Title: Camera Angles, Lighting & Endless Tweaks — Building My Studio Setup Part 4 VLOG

I need help setting this up. I am now going to try to set up this camera best for this. This is all going to be a lot of information, so I don't know if this is going to be like multi-part. I really should have organized this a little bit better in terms of like what the content will be, but here we are. I'm just doing it, and you guys are coming for the ride.
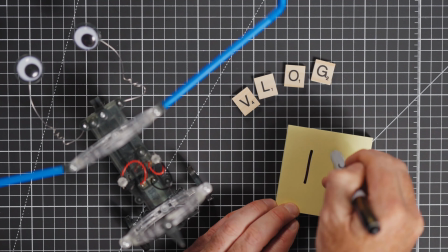We're going to worry about the visuals right now, the video side of it, the angles, the camera angles, etc. So my main angle, my talking head, which is you guys here, I need to figure out where to put it.
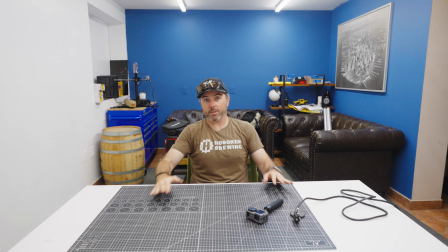0:40 Now, I am sitting at this sit-stand desk. So we have options, right? I can raise this and stand at it, or I can sit at it. Now, the problem is, or at least I think the problem is that this stuff is hard to see.
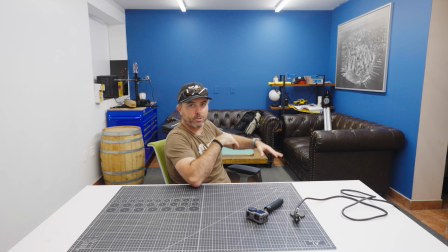0:56 Like the couches are very low. They're Chesterfield couches, so they only go up to like here on you. There's nothing there. You know, this is going to be built out, but everything is low.
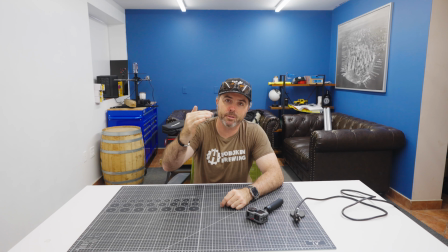1:06 So the camera, I feel like, needs to be raised a little bit so that you can get a better angle of it.
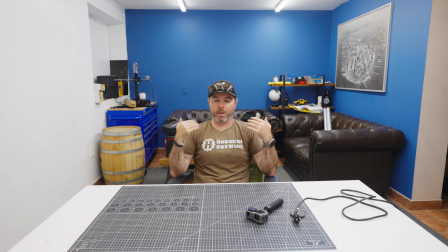1:11 And now you're also straight on to me, and I could angle it. So if I want to put it over to here, you guys will get more of this. And maybe that's better because it'll give you a little bit of like leading lines into the middle, which will be somewhat, behind my head.
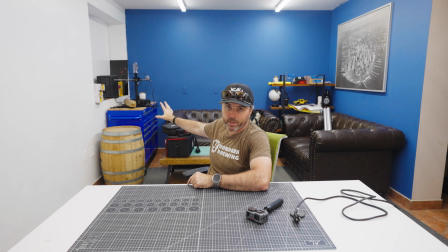1:29 Or I could put you over here, but then you're going to get a lot more of this white wall with like a weird covered up window,
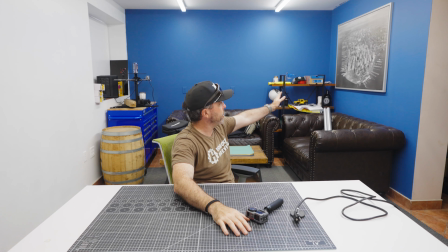1:37 and you won't get probably any of this wall over here with that.
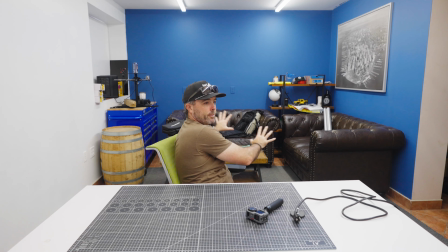1:42 So, and then this couch. So the whole kind of space here doesn't really get seen. So this is angle 1. I don't know if I should lower this and just deal with it, or if I should raise this and this chair can't go any higher.
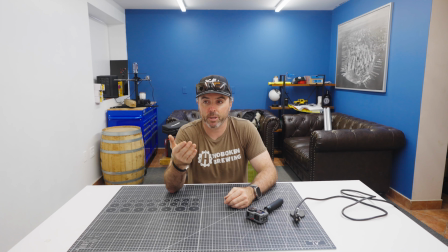2:00 So I have to raise this to standing height and then stand at it, which is what I had in my first couple YouTube videos when I was doing reviews of backpacks. And that was over here, going that way. So I can do that, and I like the idea of standing.
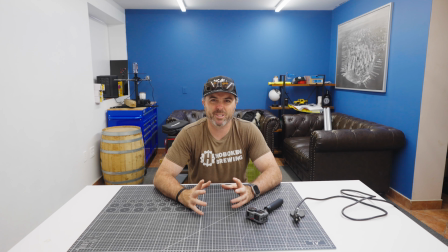2:14 There's a little more mobility to it, etc. I don't know if I want to be sitting, and I don't know if I want you to be watching me sit. I don't know. It feels lazy or something. I don't know. Why don't we try that? Let me bring this down first and see if that is a better angle for whatever reason. I can't see how it would be.
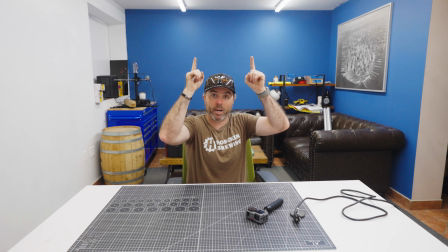2:31 You're going to lose all of this background here, and we're going to gain ceiling. So let me see.
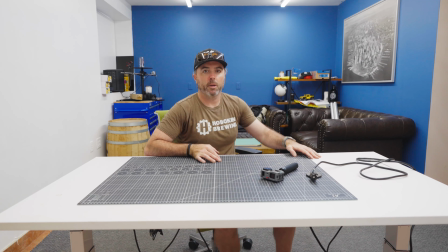2:37 All right. Is this any better?
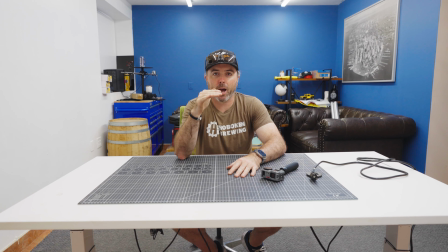2:41 So right now you are at exactly my eye height, and the camera is slightly down a little bit. And I think that gives you, I didn't turn this, I can't see the screen, but that gives you a full view of this here still on a wide angle.
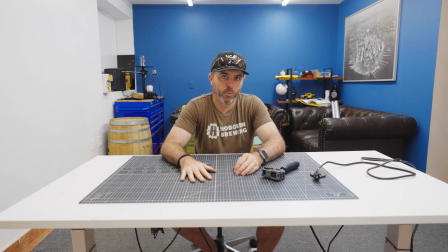2:54 I think I'm at 16 mil without trying to get too much of the ceiling in. So this is angle 2. There's angle 1, this is angle 2. Okay.
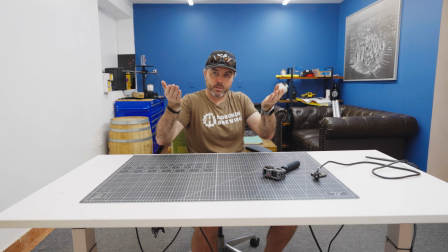3:10 Let's try angle 3, which would be me raising this desk and raising that, and it'll be a standing desk.
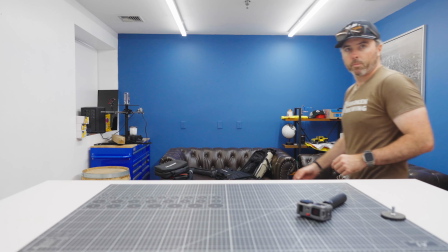3:17 This is not plugged in. All right, let me set this up. Okay. Is this auto-focusing on me?
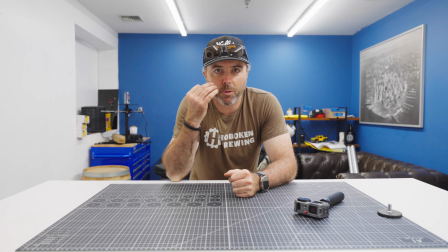3:23 I think it is. Okay. Here is angle 3. Now, you guys are actually below eye height.
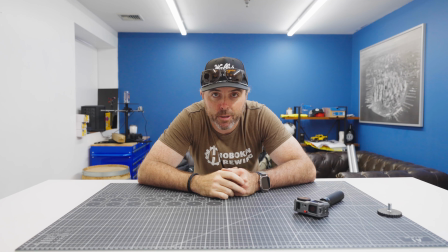3:30 If I go down to about here, this is eye height. So like I can come in, like tell you a secret.
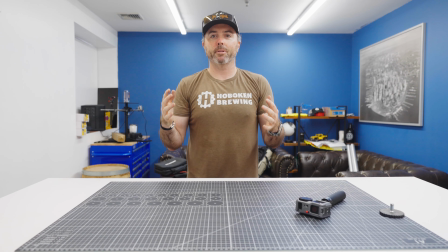3:36 But other than that, like me standing up is higher, so maybe this needs to come up.
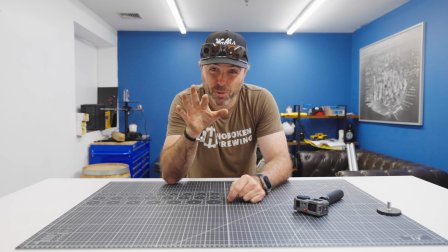3:44 Okay, I set this up because it looked good in the screen without me in it, because you were getting all of this here.
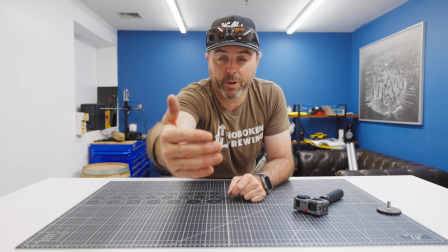3:52 You could see in front of it, so like if I'm any further back or if I zoom out anymore, you're just gonna get like my white legs.
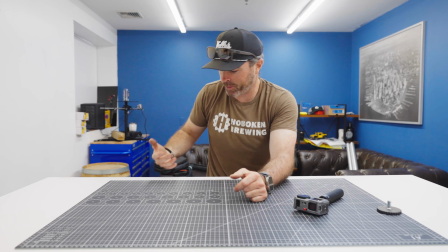3:59 So like, and then just see below, right? And that's just a distraction. I don't see the point in that.
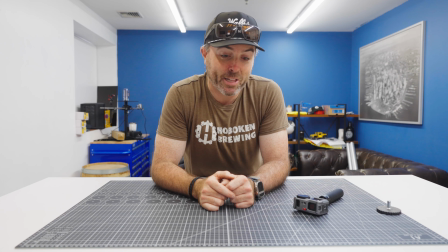4:05 With my sexy legs, my sexy white legs.